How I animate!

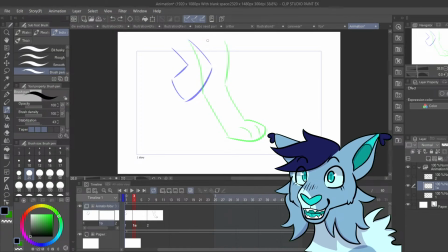But we're just doing the most basic stuff right now. As in like, well, arcs aren't really basic, but it's like basic drawing movement stuff that I want to do at this point in time.
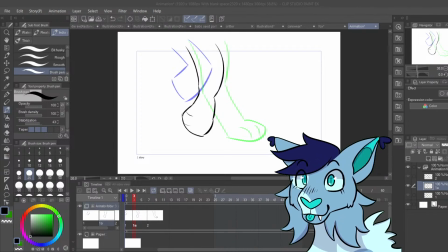Okay. I will say, like, this isn't the best movement, like,
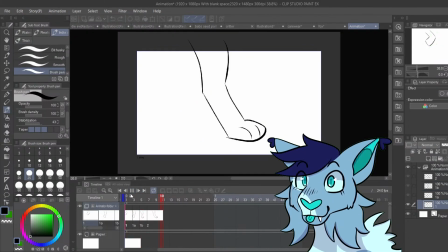it's not like the naturalist movement, because again, it twists like that.
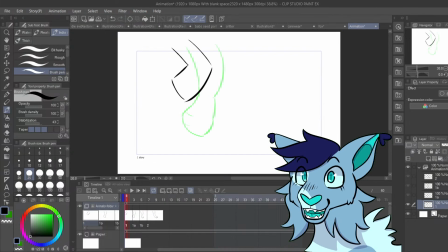But you see how it's smooth because, um, if I loop it here, if I bring this over here,
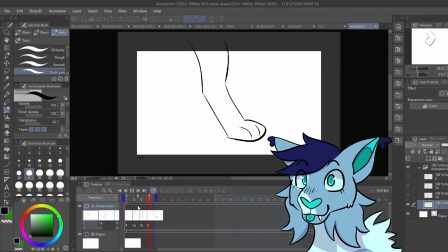it looks like that. It's that, going down turns. To make it look a little bit more natural, I probably wouldn't have it looking like it's rotating here.
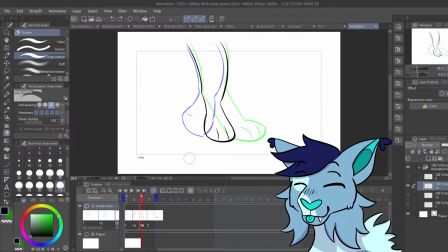I would, um, and I would probably fix this to be like that. And then this one more like this.
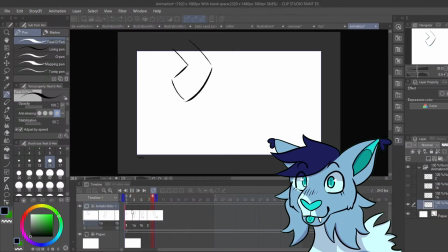If it looks okay, yeah. Something like that. Clip Studio Paint to keep the thing going skips over stuff so it looks smoother or worse at times, that's why.
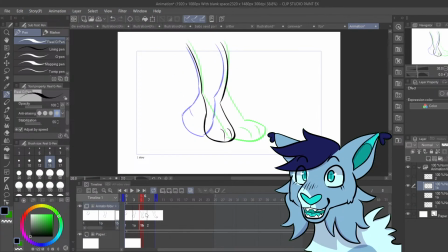And exporting is the only way to see it in its true glory. But if I wanted it to look more natural, I would probably smooth this down by using a little bit more frames, like one right here, like in between these two, sorry.
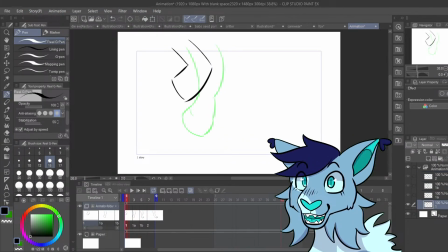And then like one over here just to slow it down. But that's not really to make it smoother, because it's already pretty much smooth.
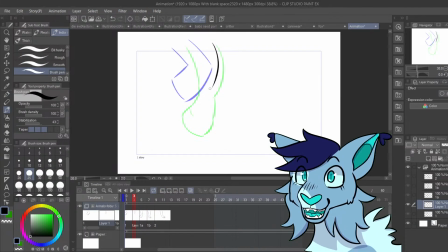And just to slow it down so it's easier to comprehend what's happening. And that's like the keyframing thing, since I went from this frame to that frame, but then I added more. And then you can always add more or delete ones that you don't like.
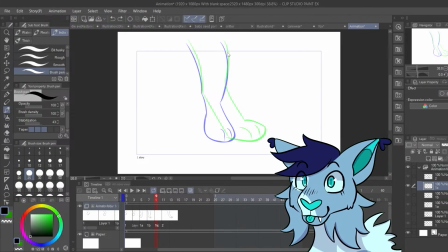Because there are no rules that dictate like what you have to do technically. Because it's all up to like the person's individual like idea and what they want.
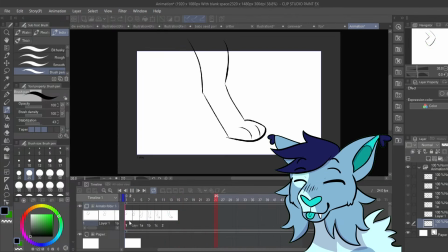Um, See, now it's slower because I use more frames.
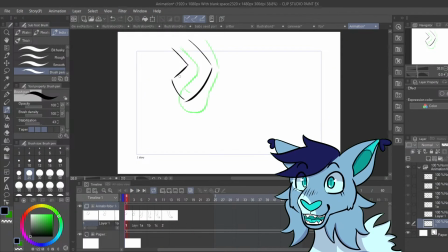And this can also work for hands. It's not just like a dog thing or anything. It can work for hands, like the same movement, not with the same direction grips, but you know.
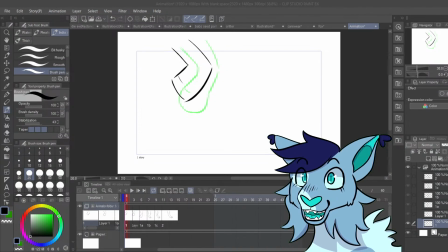All of these tips can go to pretty much whatever you are drawing or well animating. And I can
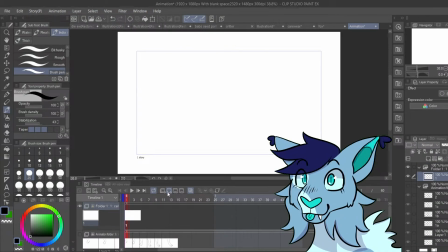um one moment.
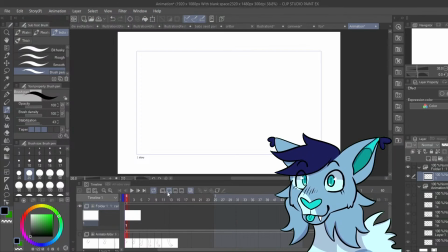yeah. Sorry for that long pause. I was looking at something.
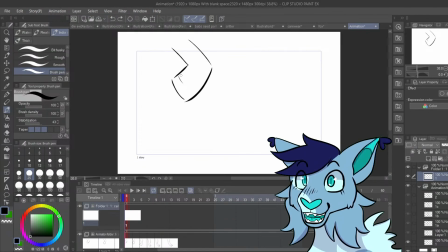Because if I replace this with like a hand, um, that's like slamming on the table, it would still kind of be the same thing. Like, just to break it down into shapes, since like human hands have like more,
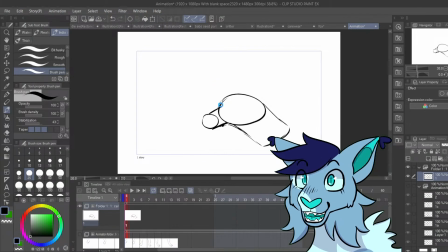uh, details than like paw of a cat. That's basically just a circle broken down.